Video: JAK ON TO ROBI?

Cześć, witam wam wszystkich, z tej strony Mandziu. Często się mnie pytacie, Mandziu, jak ty nagrywasz? I postanowiłem uchylić tego rąbka tajemnicy i wam dzisiaj zaprezentować. Zatem zaczynacie od ściągnięcia programu OBN Studio i w chwili kiedy już macie go ściągniętego,
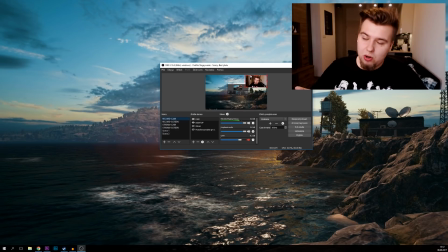to musicie ustawić sobie kamerkę w jakimś rogu najlepiej, jeżeli macie green screen to super. Później musicie ustawić to, co nagrywacie pod kamerką i możecie już kliknąć nagrywaj. Miałby nie patrzeć, to wszystko. Chyba nie myśleliście, że to jest już wszystko, że to jest już koniec filmu. To znaczy po długości mogliście Cię domyśleć, że wcale to nie będzie takie krótkie. Ostatnio na moim Facebooku pojawił się komentarz, kilka osób nawet go polajkowało, żebym trochę pokazał Wam bardziej mojego codziennego życia. I pomyślałem, że właśnie edycja filmów, ten backstage, wszystko jak powstaje w tle jest również ważną częścią mojego dnia. Bo jakby nie patrzeć, no większość mojego czasu właśnie poświęcam na to. Dlatego dzisiaj chciałem Wam powiedzieć, co jest ważne na przykład przy ustawieniu takiego kadru na YouTuba, ponieważ nie będę mówił o tych filmach, które tworzę na Mandzia, tylko bardziej na mój drugi kanał. Ponieważ na Mandzia wiecie, odpalam OBS-a, odpalam kamerkę internetową, podłączam mikrofon i pyk, mogę nagrywać. Ale jeżeli chodzi o Łukasza, to muszę trochę więcej poustawiać i mogę się znacznie bardziej pobawić montażem. No i kwestia jest po prostu taka, że dzisiaj chciałem Wam pokazać, jak wygląda mniej więcej, dlaczego ustawiam taki, a nie inny kadr, dlaczego czasem prześwietlam materiał, a czasem tego nie robię, jak się później bawię z korekcją kolorów, jak to edytuję. I żebyście mogli zrozumieć, jak to wygląda z mojej perspektywy, co mi siedzi w głowie przy tworzeniu danego lub edytowaniu danego materiału. Zanim jeszcze przejdziemy dalej, chciałbym podziękować stronie Videoblogs za sponsorowanie tego odcinka. Jeżeli interesuje Was tworzenie wideo, materiałów na YouTube'a czy ogólnie tworzenie filmów, również powinniście się zainteresować Videoblogsem. Jest to ogromna biblioteka, ponad 3 milionów różnych tutaj ujęć z kamery, template'ów do Adobe After Effects czy na przykład efektów tła. Zatem jeżeli nie macie własnych albo nie chcecie przekopywać po prostu całego Google'a w szukaniu dobrej jakości, wejdźcie sobie na videoblogs.com slash YouTube i wtedy otrzymacie tydzień za darmo, jeżeli wam się spodoba, możecie sobie tam dalej już kupić i to przedłużyć, ale przez ten tydzień możecie sobie przetestować, czy coś takiego wam się przyda, a jeżeli zamierzacie działać na tym YouTubie, to naprawdę warto mieć przynajmniej jedną taką bibliotekę pod ręką. Ostatnio miałem przyjemność tworzyć z Alienem materiał na mój drugi kanał, gdzie testowaliśmy różne rodzaje sushi.
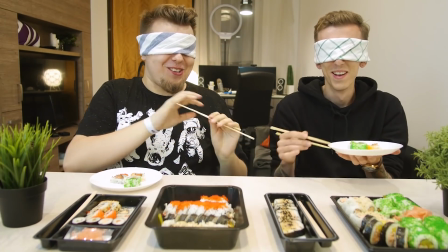Z zawiązanymi oczami po prostu musieliśmy rozpoznać, z jakiego przedziału cenowego dane sushi pochodzi. No i właśnie, ten materiał był chyba jednym z materiałów, które najprościej mi się realizowało kiedykolwiek z kamerą i to dlatego, że zadbałem o kilka ważnych elementów, przez co później mi się to wszystko przyjemniej i lepiej montowało.
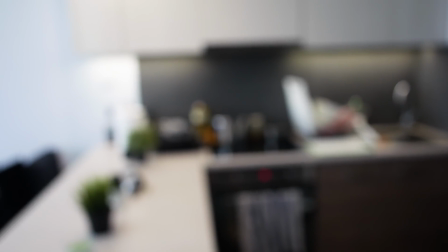Planowanie swojego wideo powinniście rozpocząć od wybrania odpowiedniego miejsca do nagrywania.
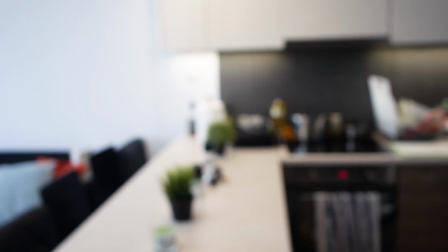W moim przypadku, gdzie jedliśmy obydwoje sushi, jako przyjaciele chciałem, żeby to było i połączenie kuchni i salonu.
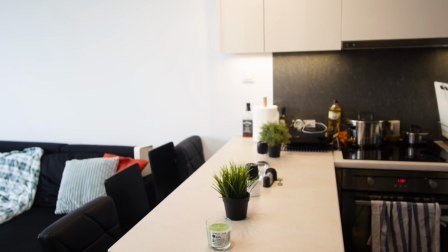Z powodem mi przyszła wyspa kuchenna, która idealnie się po prostu do tego nadała.
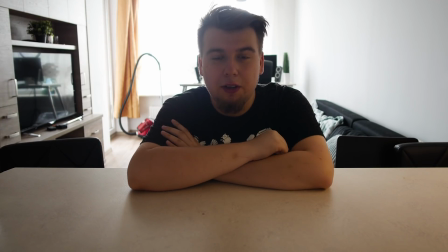Kolejnym bardzo ważnym elementem jest oświetlenie W chwili kiedy film jest źle oświetlony Albo ma beznadziejny dźwięk No to nikt go nie będzie oglądał Zatem poprawmy
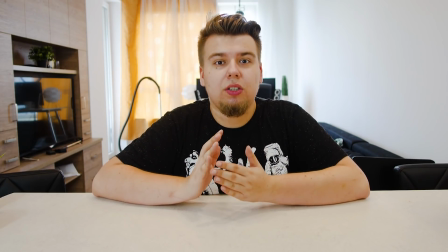światła No i proszę od razu dużo lepiej Pięknie nas widać i teraz rzeczywiście można się skupić na nas A nie narzekać cały czas jakie jest okropne światło Ja
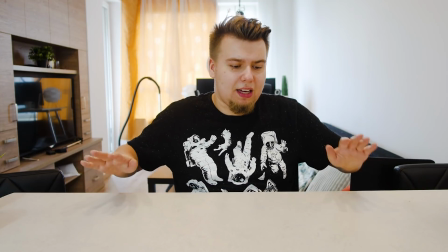dodatkowo w filmach bardzo lubię Przełamywać właśnie takie puste blaty Takie nudne właśnie beżanych dodatków Jakimiś sztucznymi roślinkami Które
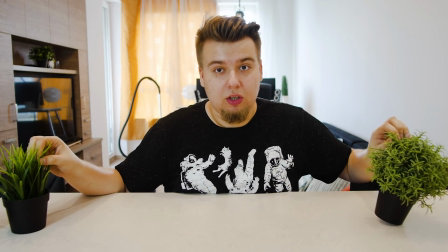dodają takiej przyjemnej I zieleni do naszego materiału Zazwyczaj ustawiam je tutaj po rogach o, zwłaszcza jeżeli nagrywam z kimś.
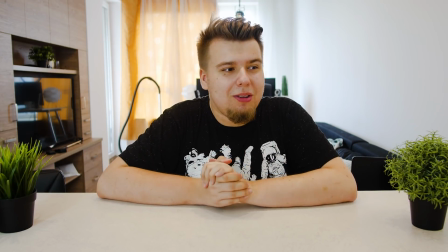Warto sobie zadbać o taki głupi szczegół, jak na przykład jeżeli wasz przyjaciel jest dużo niższy, żeby mu dać kilka poduszek, żeby nie wyszło, że on wam dosięga tylko do ramienia w chwili jak siedzicie obok siebie, ponieważ to również taki efekt jest ważny na filmiach, bo na przykład jak przyjaciel jest grubszy, tak jak ja,
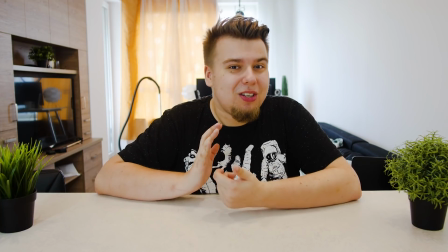żeby ustawić tak kamerę, żeby cały czas nie było widać jego trzech podbródków.
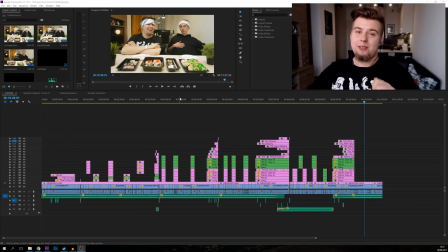No dobra, przejdźmy do komputera. Tak to się prezentuje z mojej perspektywy, już po tym jak zmontowałem ten film. Oczywiście są osoby, które montują mniej, są też osoby, które montują dużo więcej niż ja, jak dla mnie mój montaż nie jest jakiś skomplikowany, ale jest na pewno monotonny.
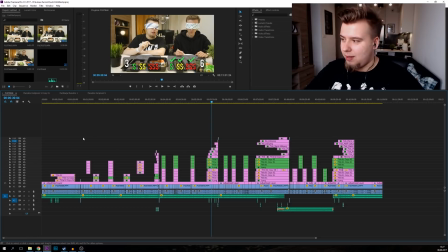Najwięcej czasu zajmują w sumie takie pierdółki typu proste animacje, które mają na celu zliczanie punktów, tak jak na przykład tutaj.
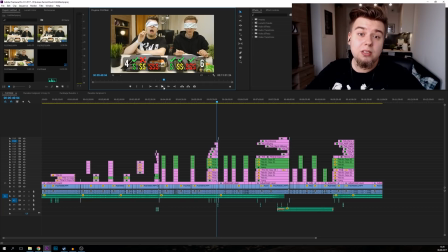Często lubię stosować takie punktacje, ponieważ bardzo ważne jest, żeby widz, który ogląda materiał nie musiał się zastanawiać kto ile ma punktów i tak dalej, tylko żeby miał wszystko wyświetlone na ekranie. ponieważ wtedy jest mu po prostu prościej oglądać, a my tutaj jako osoba, która montuje, możemy włożyć tę dodatkową pracę,
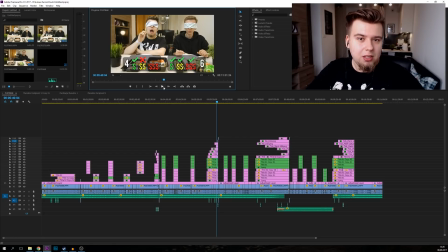żeby po prostu się większej ilości ludzi przyjemniej spędzało czas przy naszym materiale i być może zostali na dłużej.
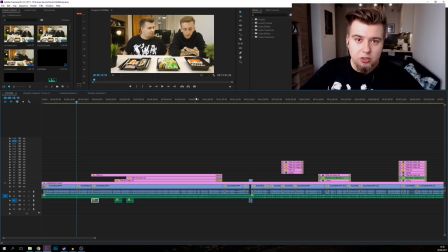Jeżeli montujemy materiał, najważniejsze jest, żebyśmy pamiętali, że jeżeli my nie jesteśmy w stanie tego obejrzeć i się dobrze bawić, to nasz widz prawdopodobnie też nie będzie mógł, a widzowie najbardziej nie lubią marnowanie czasu, przynajmniej ja osobiście nie cierpię, jeżeli ktoś marnuje mój czas. Dlatego jeżeli są jakieś błędy językowe, jakieś pomyłki słowne,
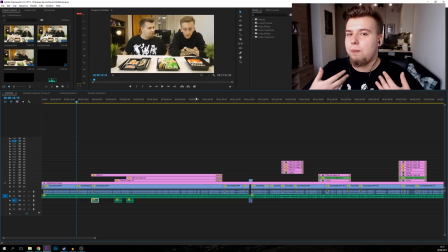to ja wolę zrobić twarde cięcie i po prostu, żeby było ładnie powiedziane tak, żeby dana osoba zrozumiała, aniżeli, żeby było bez cięć i żeby ewentualnie widz się pomylił i nie zrozumiał dokładnie o co chodzi. Taki przykład na przykład idealny mam tutaj z filmem, który ostatnio montowałem, gdzie prezentujemy jakie będą zasady dzisiejszego odcinka.
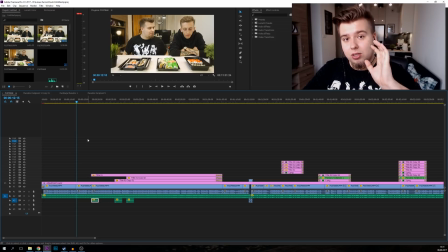I Alien podczas prezentacji właśnie tutaj wariantów sushi źle pokazał. I przez to, że Alien źle pokazał, to już widz mógłby nie do końca zrozumieć, które jest najdroższe, które nie jest najdroższe, a zresztą zobaczcie sami. Tak to wyglądało już po edycji.
Mamy pieczonego osusia, a przepraszam, mamy warianty cenowe przede wszystkim.
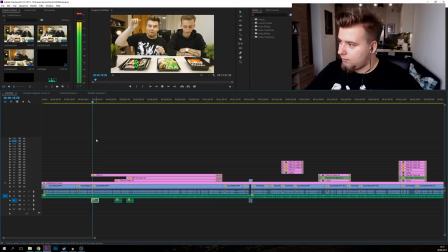Tutaj mamy najniższą półkę, czyli po prostu sushi z jakiejś żabki, więc...
Nie wiem, czy zauważyliście, ale tutaj specjalnie zastosowałem pojawienie się właśnie tego dolarka zielonego, który symbolizuje najtańsze sushi z efektem dźwiękowym, żeby widz po prostu nie zwrócił uwagę na to, że jest ostre cięcie, takie bardzo nieładne.
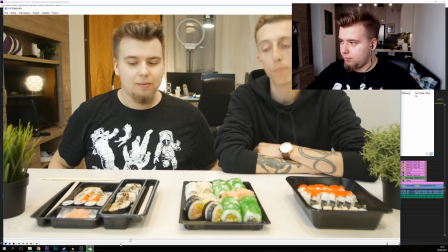I teraz zobaczcie, jak to wygląda normalnie.
Mamy pieczonego osusia, a przepraszam, mamy warianty cenowe przede wszystkim,
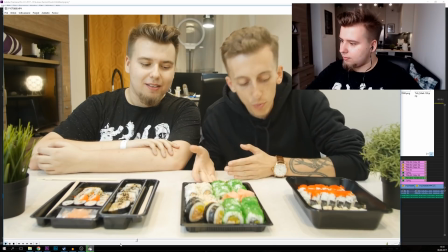bo mamy najwyższą półkę średnią i najniższą.
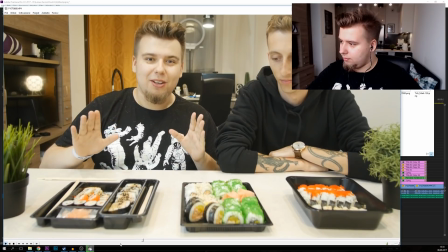Coś śmieszne, Aleń źle pokazał, ponieważ jest ustawione to według właśnie cen i Aleś sam się teraz zdziwił,
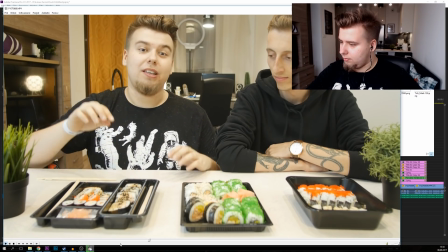że tutaj mamy najniższą półkę, czyli po prostu sushi z jakiejś żabki, biedronki czy jakiegokolwiek innego...
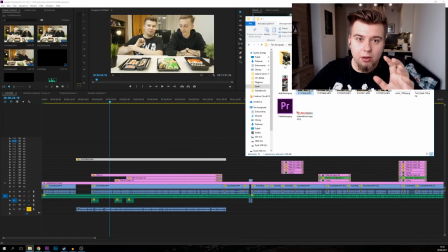No i właśnie widzicie, że Aleń przez to, że źle pokazał i ja go musiałem korektować, po prostu widz by się już pogubił, które sushi jest najdroższe, które jest najtańsze. Lepiej jest zrobić po prostu ostre cięcie, które eliminuje ten problem.
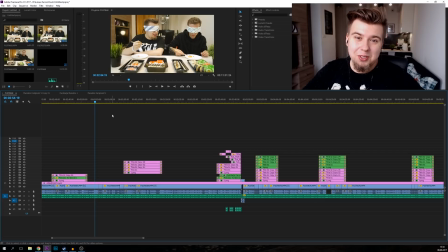Wiele osób też w swoich materiałach stosuje takie przybliżenia w chwili, kiedy ktoś robi coś głupiego i to jest na pewno świetne, ponieważ skupia po prostu uwagę widza na najśmieśniejszym punkcie właśnie podczas tej sceny.
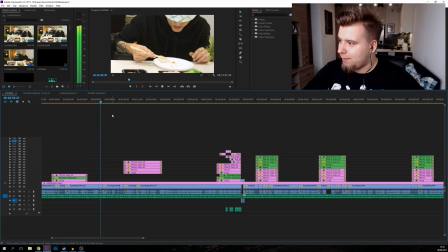Ja często o tym zapominam, ale na przykład tutaj pamiętałem. Jak Ali nie potrafił absolutnie złapać swojego sushi. I tutaj ponownie.
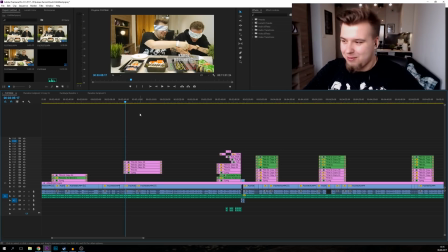Ja wiem, że to jest straszne, że się śmieję oglądając włosy materiał, ale to zawsze mnie śmieszy jak to widzę. Jeżeli chodzi o korekcję kolorów, akurat w tym materiale nie mogę się jakoś super popisać, ponieważ wszystko było dobrze ustawione od samego początku. I tak naprawdę ja tylko dodałem troszeczkę cieni, trochę wzmocniłem niektóre kolory, nie ma praktycznie żadnej różnicy.
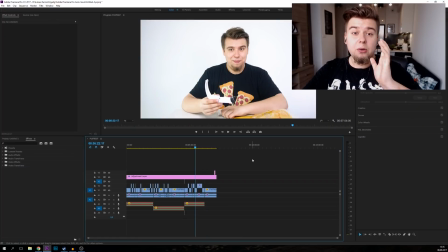Ale przejdźmy do jakiegoś innego przykładu. Mam tutaj inny materiał, gdzie prezentowałem trzy gadżety poniżej 15 zł. I jak widzicie są białe, bardzo jasne kolory. Jest to przyjemne dla oka, wygląda tak nowocześnie. gadżety to oczywiście musi się kojarzyć z nowoczesnością i tak dalej,
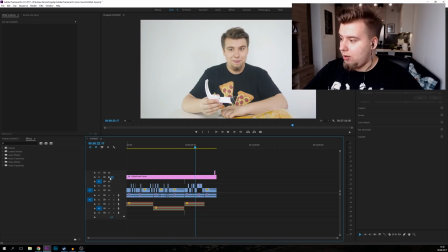ale zobaczcie co się stanie w chwili, kiedy buoczę korekcję kolorów szaro, buro i niefajnie ponieważ to było, o ile dobrze pamiętam nagrywane tym obiektywem podstawowym do kamery, później dopiero kupiłem szerokokątny porządny, ale właśnie nie wyglądało to ciekawie no i zacząłem się bawić korekcją kolorów i ostatecznie to wyszło tak
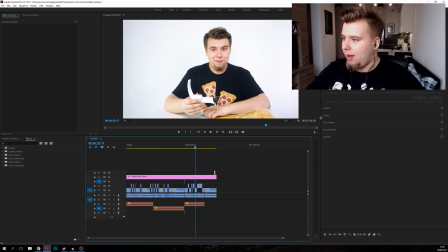i jest już znacznie zdecydowanie lepiej ponieważ jest psiana biała i jest stolik, który również jest biały również oto tutaj jest białe, a wszystkie kolory są takie żywe i mocne. Być może nawet zbyt mocna jest ta koreksja kolorów, ale ja wolę zrobić zbyt mocno aniżeli za słabo,
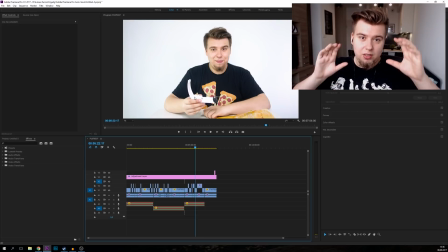ponieważ jeżeli jest zbyt mocno, to wtedy to dobrze widać, nawet jeżeli ktoś ma małą jasność na telefonie, a trzeba się zmierzyć z tym, że większość filmów na YouTube się ogląda teraz na telefonie.